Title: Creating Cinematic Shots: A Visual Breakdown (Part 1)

Today we're talking cinematic shots and everything that goes with it so that you guys can become better visual storytellers. Stay tuned.
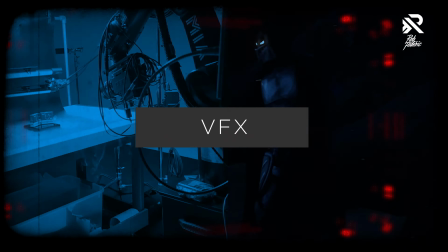What's up guys, I am Rob Federick and welcome back to my channel. I am a filmmaker with over 23 years of professional experience, and my goal with this channel has always been to share my knowledge, give back, and up-level the new generation of filmmakers that are coming onto the scene.
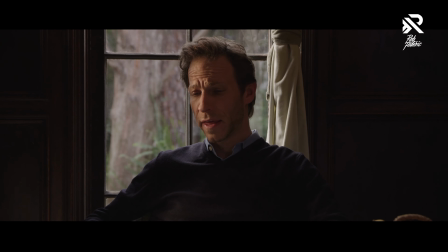[0:28]
And today I'm going to be going over a bunch of my shots from various projects that I've worked on throughout the years, sort of like a sketchbook tour of sorts.
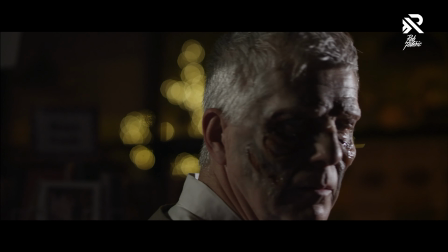[0:35]
The purpose of this is really to kind of analyze some of the shots that work, to see sort of how I improved as a filmmaker, and hopefully you guys can take something out of that to apply to your own projects. So we're going to look at some student films first.
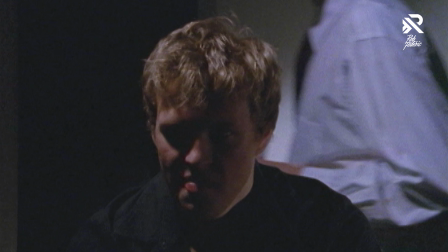[0:48]
The interrogation room, and there were some interesting things here in the interrogation room. I obviously had like some really high sort of contrast looks.
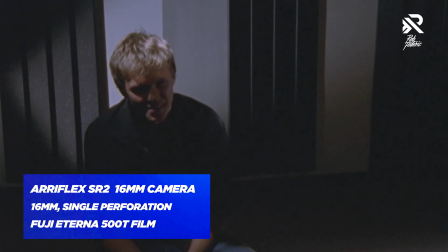[0:55]
This was shot in 16mm. This was using an Arri flex camera. I really wanted to capture like a moodiness. I was trying to go for like a dark comedy, and so we wanted to go with super high contrast lighting just because it was an interrogation room, and I wanted to kind of go with that cliche like single spotlight look.
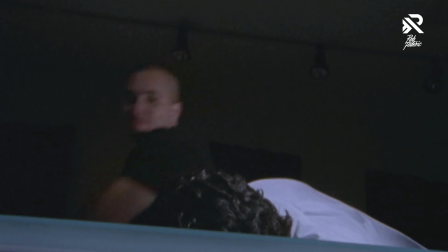[1:11]
I think we were using like a 500 Arri light back in the day, which was incandescent bulbs.
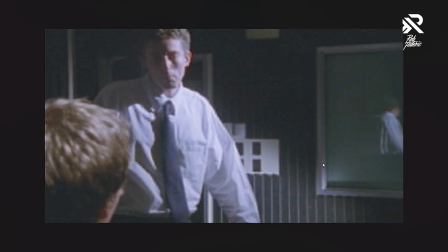[1:18]
It wasn't even LEDs back then. We used one of the audio recording rooms, which had a glass pane for you to record, but we made it look like it was a two-way mirror.
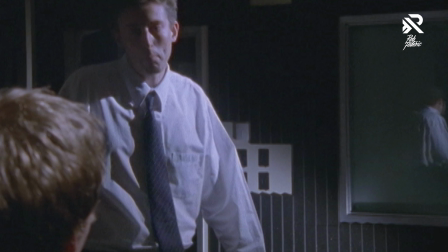[1:26]
And again, we were using one single light source. What I would have done differently in here as a student film is maybe brought some atmosphere here and hazed it up so that we could see beams of light that would be coming down.
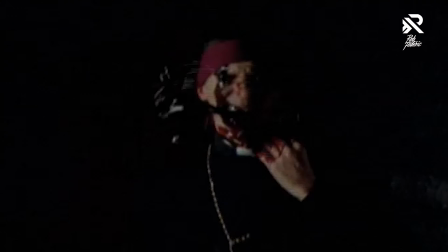[1:36]
So the next film I have is The Lucy Show.
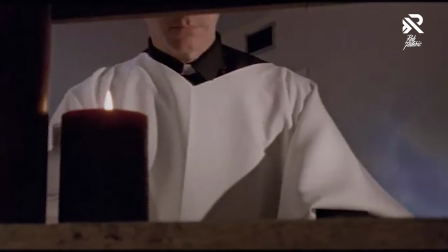[1:40]
This is my thesis film, and one of the things about this film that's really cool is character introductions.
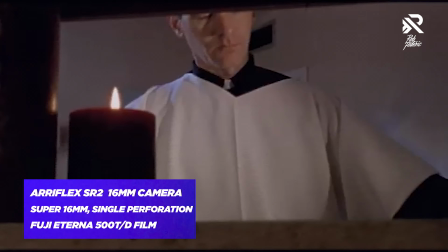[1:45]
When you're introducing characters, you want to make sure that they're introduced in an interesting way and give them an importance. And so in this case, like I wanted to introduce the priest sort of getting ready,
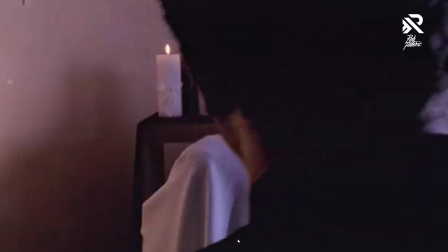[1:54]
and obscuring his face and using these sort of voyeuristic looks was really important and interesting to sort of reveal.
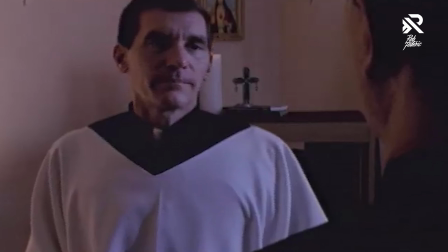[2:02]
And then these iconic turns where the character's revealed, those are things that I really enjoy.
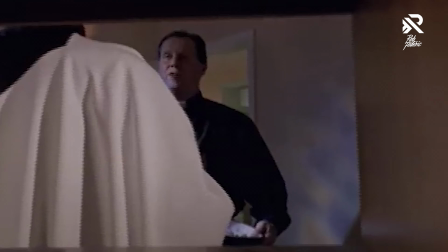[2:08]
And again, we're shooting this like sort of voyeuristically. There's a story element there.
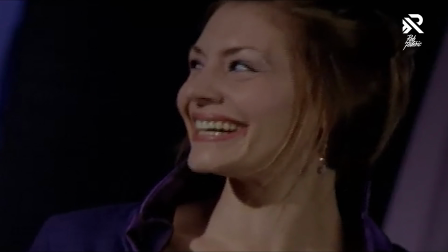[2:12]
These were sort of the shots that introduced the Lucy character, and I shot them sort of at a low angle looking up.
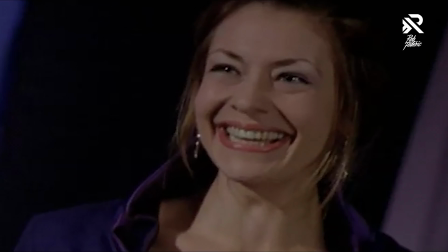[2:19]
I wanted her to look imposing, and I also shot her usually with a Dutch angle. And Dutch angles are really great to sort of tease your eye into saying, hey, something's different here, something looks off.
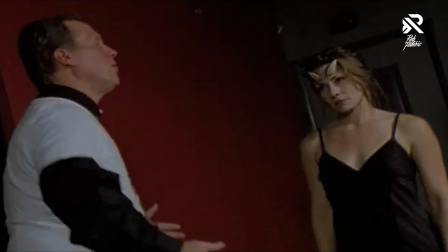[2:29]
The point is that she is the devil, well, at least pretending to be. Playing with a sense of space in narrative filmmaking is really important. Utilizing your set, utilizing your space as a set piece for the characters and the story.
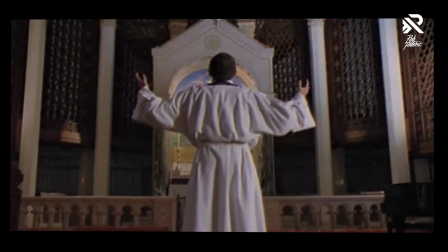[2:41]
I really like this shot, especially because there's like sort of this really geometric breakup of the frame and sort of this cupola over here that highlights him in the middle.
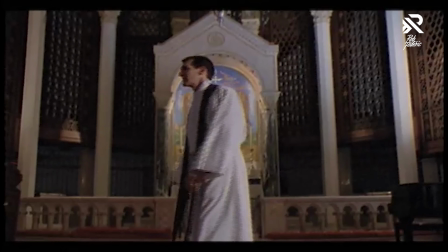[2:50]
It doesn't necessarily always have to serve the story. It just might be a visually interesting piece for people to look at.
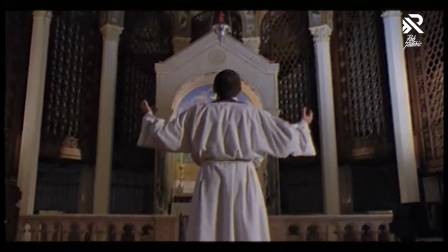[2:56]
We shot this in Super 16 film. I really wanted to use the wider aspect ratio and just play around with framing.
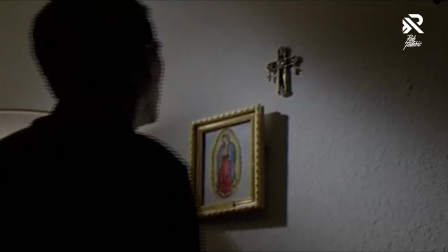[3:01]
I'm a big fan of silhouette shots, and I love this shot in particular because the contrast is really cool.
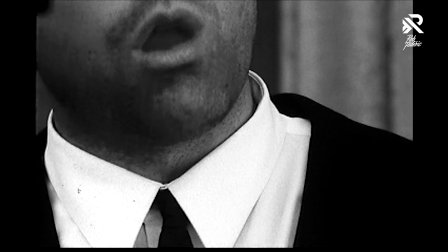[3:08]
It's a cool shot. So next we're gonna go into the briefcase. Shot it at the Universal lot in Los Angeles. We shot this in 60mm film on an Arri flex camera, much like the one that Spielberg had when he was a young guy. I really love this film because we shot it in sort of 4:3 aspect ratio, which was square.
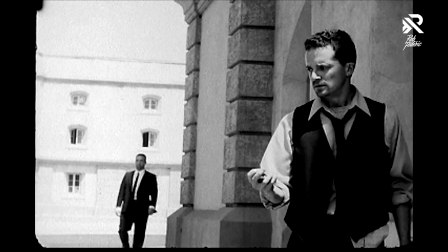[3:26]
And I was trying to make more of like this noir film since I knew I was shooting them in black and white.
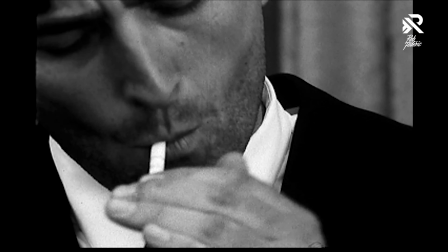[3:30]
And again, character introductions, right? Like we're looking at this character, spark up a cigarette, and then we see him, right?
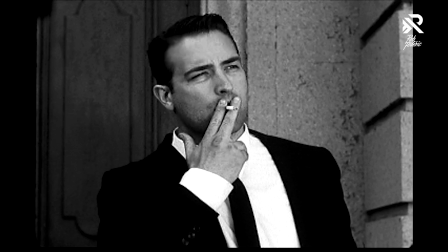[3:36]
Because the cigarette has an importance to the film. There's another really cool shot that I really enjoy.
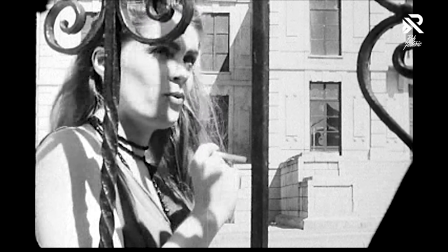[3:42]
This sort of talking through barriers, right?
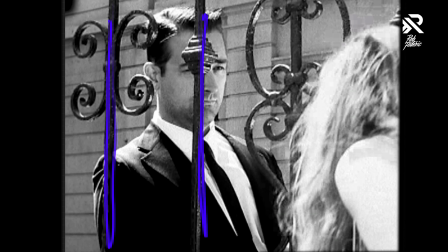[3:44]
I like the idea of really showing the barrier of this fence because these characters are at odds with each other. You don't know it yet, but as the film progresses, you find out later that this man's a hitman and he's got a target,
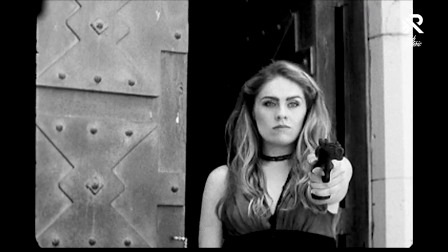[3:57]
but little does he know that this lady is actually a contract killer as well that is set to go after the same target.
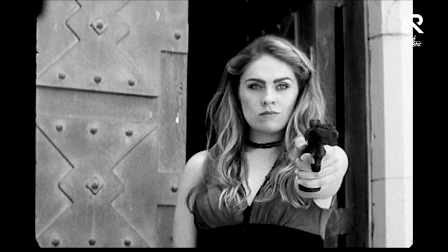[4:04]
What I like about this shot in particular is obviously it's a reveal shot. She comes out of the darkness and into the light.